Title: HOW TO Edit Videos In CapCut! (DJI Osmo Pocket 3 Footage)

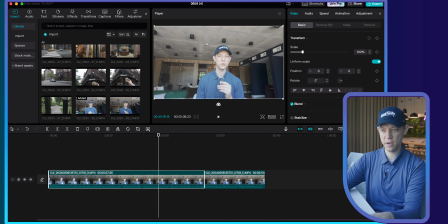So if you go up in here and you see filters, this is similar to LUTs.
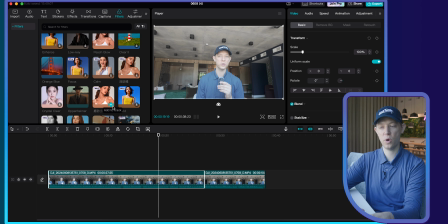So CapCut does have a bunch of different ones built into CapCut, which is pretty cool. I'm going to just click on Oppenheimer to showcase that.
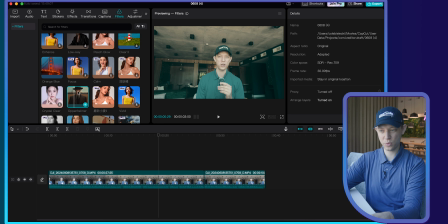As you can see, it really adds a lot of greens and blues to the shadows, which really lends it to a scientific movie. That isn't what I'm going for. I'm going for a more of a natural look. So I'm going to just press Command Z and I'm going to create my own LUT.
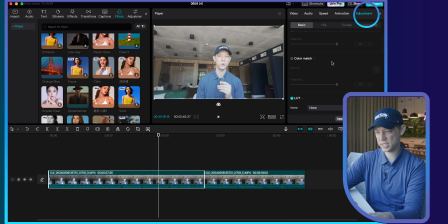So if I click on this clip here, and then if I go over to adjustments here, I can scroll down and I can start my own custom LUT to it. So I'm going to bring up a little bit of the saturation. It's a little hot, so I'm going to bring down the exposure, add a little bit more contrast.
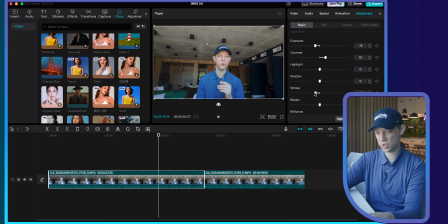Again, it was a little warm when filming, so I'm going to just bring the whites down a little bit. sharpen it a hair, and then let's just warm it up a little too. So this is in an urban jungle setting. That is up. That looks really good, and I can press this button here to make it full screen.
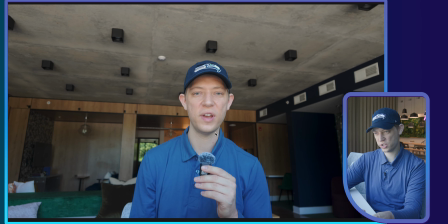That is an app, and I also pass one like, which is going to showcase it in a full screen setting, and then I can press this to minimize it.
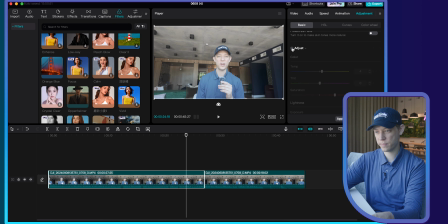And if you want to see it before and after, you kind of just turn this on and off. So yeah, that looks great, and then I'm going to apply to all here.
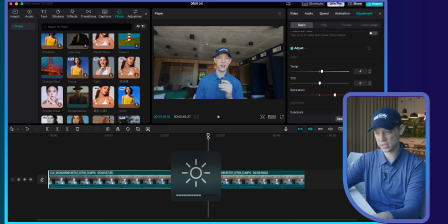And now you can see it did apply it across to the different clips. From there, I went to camera. Which is great, this is awesome. Okay, now from here, I am going to start adding my B-roll. So I am going to go to the beginning of my clip and give it a listen.
Hey there, how's it going everyone?
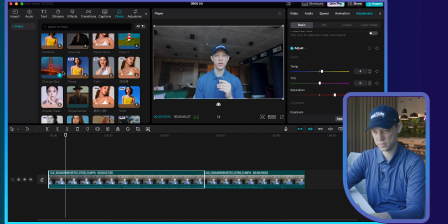I want to talk to you about my recent trip to New York City.
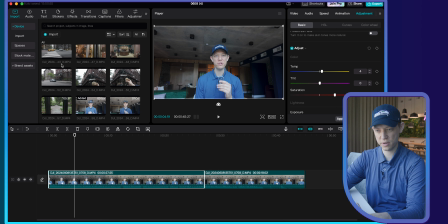So here I want to add in a couple different clips of New York to showcase my area and surroundings.
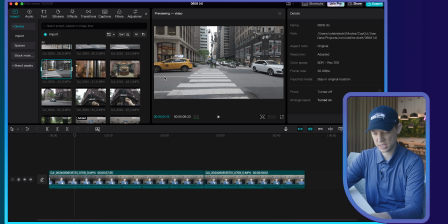So let's pull up this clip here. Let's start at the beginning because I do like that shot of the taxi. And then we're going to press out and then just drag this to that portion there.
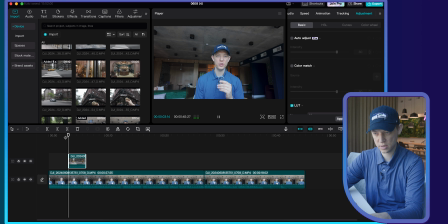Trip to New York City.
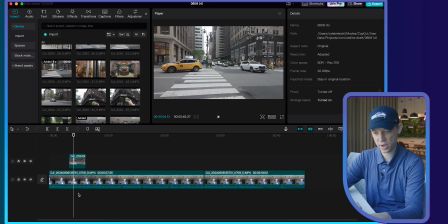And then I don't want to keep the audio, so I am going to extract the audio and delete it because I want a clean sound around my voice.
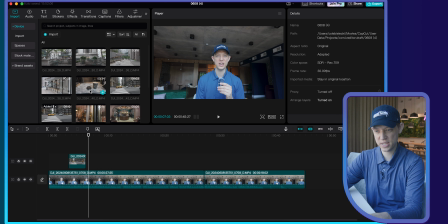Okay, let's add one more shot of New York City. So let's add this clip here.
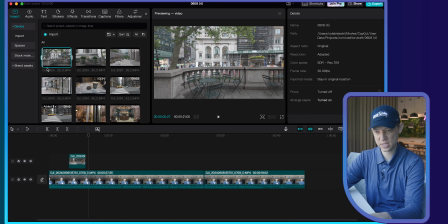I do like, but let's not start it until the very end, to kind of get that zooming effect of showcasing all the different people in the area. It really showcases the population in New York City.
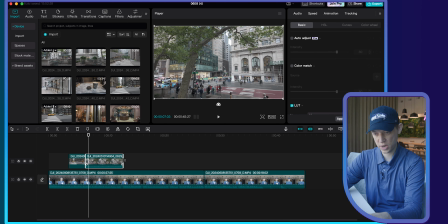So let me drag this on, and then we are gonna just extract the audio too and delete it.
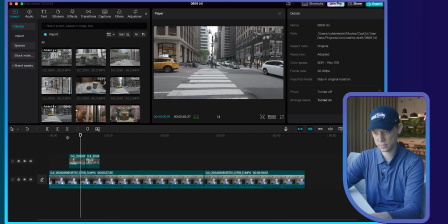So now let's give it a listen.
New York City. So I was in New York for just a day, and while I was there, I was walking all around Midtown.
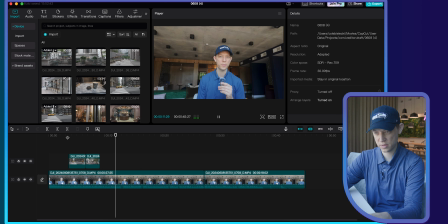I ended up walking all the way to the West Village in order to get some ice cream.
So that's really cool too. And then let's give a little bit of preview of the ice cream, because I know I have a shot of that and I do want to showcase that ice cream. It was one of my favorite stops of the trip. Cafe Panna has incredible ice cream and they always have.
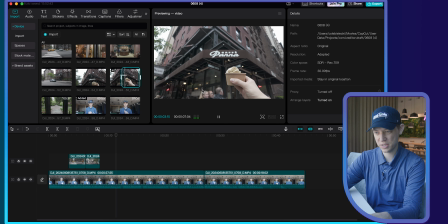So let me just press in here, out, and let's just bring this little clip in.
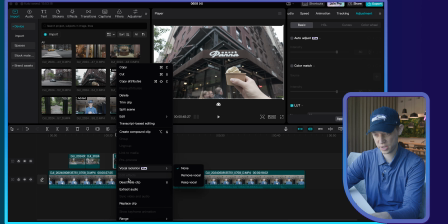And again, let's extract the audio here and delete it.
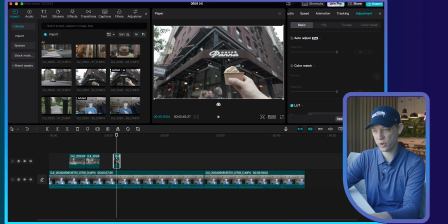That's a really cool shot. And I'm gonna show you a quick little keyframe edit here. So let me go back to video. And then you can see I could scale this up, I can zoom out and I could rotate it. So let's just zoom in a little bit. And then let me go to the beginning of the clip.
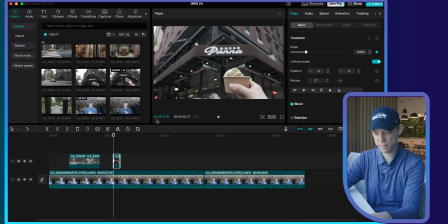And I'm gonna do this, add a keyframe. And then if I go to the end of the clip here, I'm gonna add another keyframe and let's make this 144.
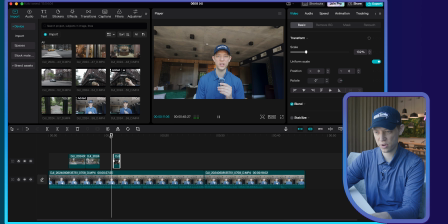Village in order to get some ice cream.
So now you see I have a cool little zoom and it's almost giving a parallax effect to the ice cream.
Village in order to get some ice cream.
So now I know I want to showcase Black Fox Coffee, so I am gonna go up to my clips of Black Fox.
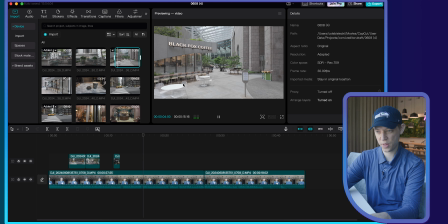And this is a great shot here. I love the wide surrounding establishing shot. I think it really showcases the area that Black Fox is in. Black Fox is an incredible coffee shop too, which I really, really admire.
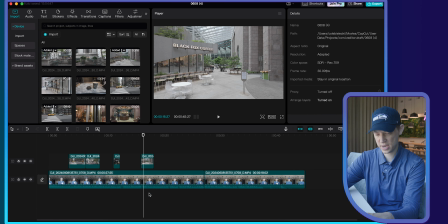Let me extract the audio and delete that.
Black Fox Coffee, which is phenomenal.
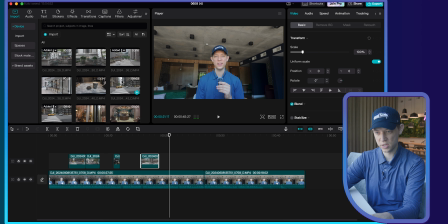It almost is in an urban jungle setting.
So now, because I do mention urban jungle, I do want to go to the end of this clip.
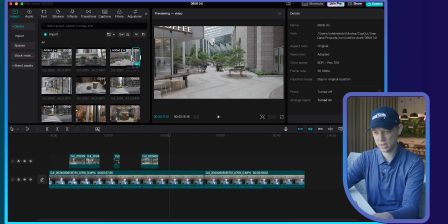So let me just start right there and then end it there.
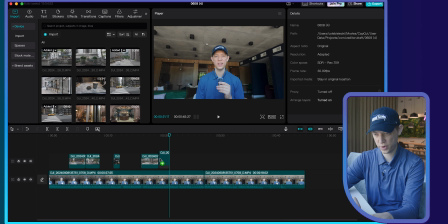So you can drag there instead of doing the in and out points. And now alone, let me zoom in.
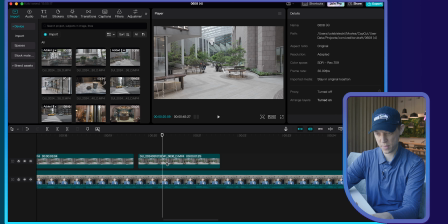Again, you can zoom in by pressing Command plus and minus. Drag that so it connects with that clip there.
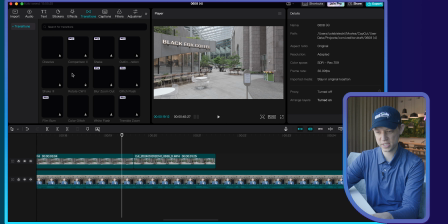I do want to add a cool little transition here, which I think will help with the clip. So if I go in here, transitions, then I click on Poland.
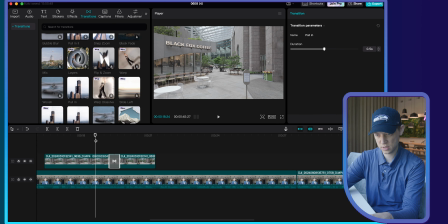So now I'm going to just add this transition there and zoom back so you can see this, which is phenomenal.
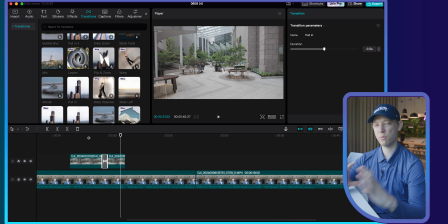It almost is in an urban.
And you can see we get that cool effect of being really wide. Now we're zooming in to the urban jungle that Black Fox sits in.
Which is phenomenal. It almost is in an urban jungle setting that is up on Madison Ave.
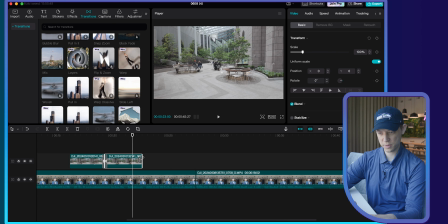And I also passed one of my favorite. Okay, and let me just drag this clip out a little bit so you till after I say Madison Ave.
Black Fox Coffee, which is phenomenal. It almost is in an urban.
I love that transition. And it's so cool that these transitions are included in the free version of CapCut.
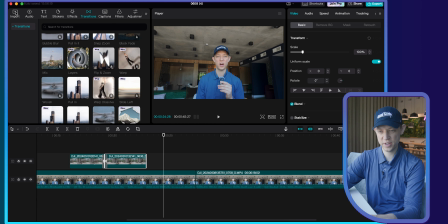Okay, so now I'm going to go with my clip of Felix. So let me go back to here and this clip here.
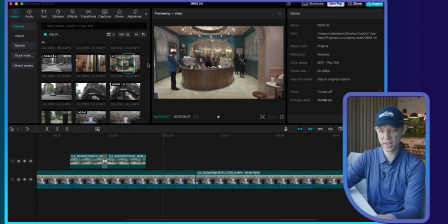Let's just in. Oh, and again, I am using I and O on the keyboard to do a quick in and out. So let's add this clip here. And because I do have a cut here, I do want to cover the cut so I don't have a jump cut. So let me just do that. Extract the audio, delete it.
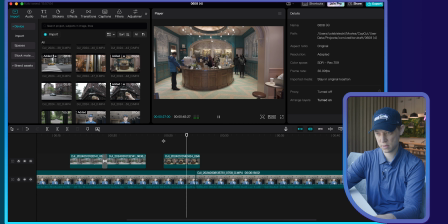Coffee shops, Felix roasting. So you know I had to stop in. From there, I went to Cafe Pana.
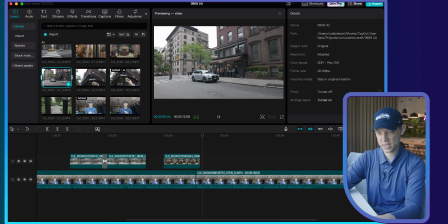Now we're going to go to Cafe Pana. So let's add this clip. We're going to start out wide. So let me in here, out there. Let's drag this on.
From there, I went to Cafe.
Extract the audio, delete it.
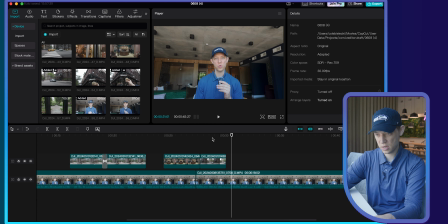Pana, Cafe Pana's ice cream is okay, so now we got Cafe Pana from the outside,
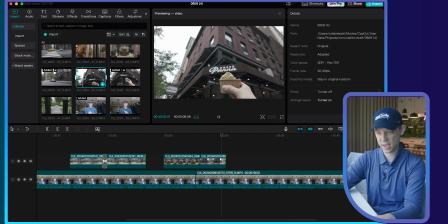and now we're gonna add this clip of Cafe Pana's ice cream. That's perfect.
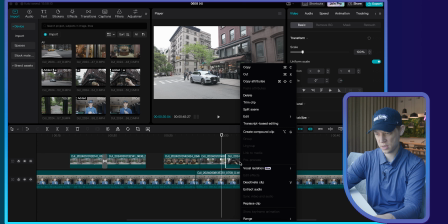So let's add this clip here. Extract the audio and delete it.
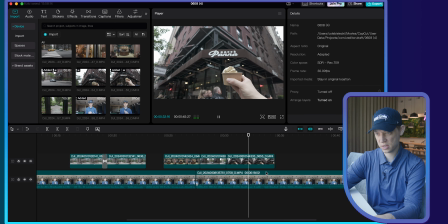Ice cream is incredible. If you're in New York, you need to check it out. I ended up finding it.
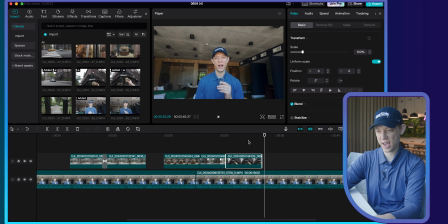Now, in order to really emphasize Cafe Pana's ice cream, I do want to show you guys stickers.
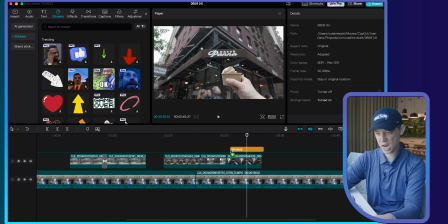So if I go into stickers, I grab this little arrow here and I could have a point at my ice cream.
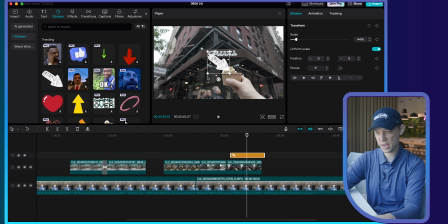So I'm going to just make this a little bit smaller and rotate it because I wanted to point it from the other side like that.
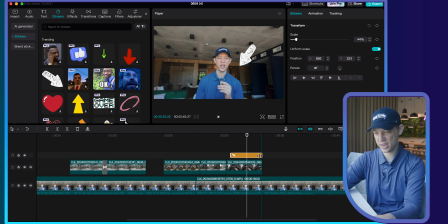And now you can see I'm emphasizing how incredible this ice cream was.
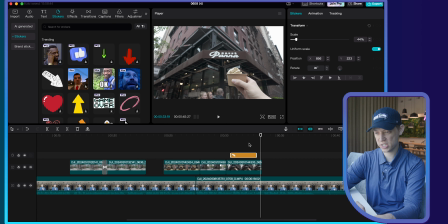But let's add some little transitions onto this so it just doesn't pop up out anywhere. So if I have the arrow clicked and then I go to animations, I can animate it in and out. So I'm going to go to in and we're going to have this just slide in from the left and then out, and we're going to slide it out from the right.
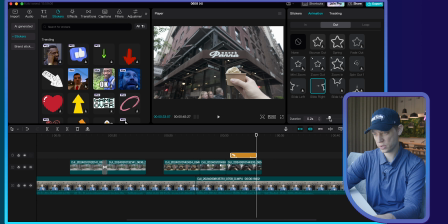And I'm going to shorten these a little bit so it's a little bit quicker of an animation here. So now let's play this.
Pana's ice cream is incredible.
If you're in New York, let me click on this clip so you can see it.
Pana's ice cream is incredible. If you're in New York, you need to check it out.
That's really cool. I love these little sticker effects that they added in the CapCut. I think they could really add some more value to your editing.
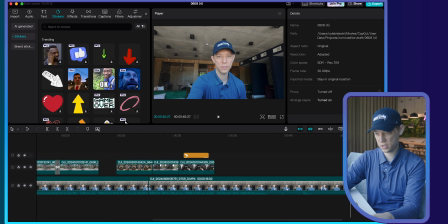Okay, so now I'm going to just end my clip there because I know that's where the audio ends. So let me drag this down.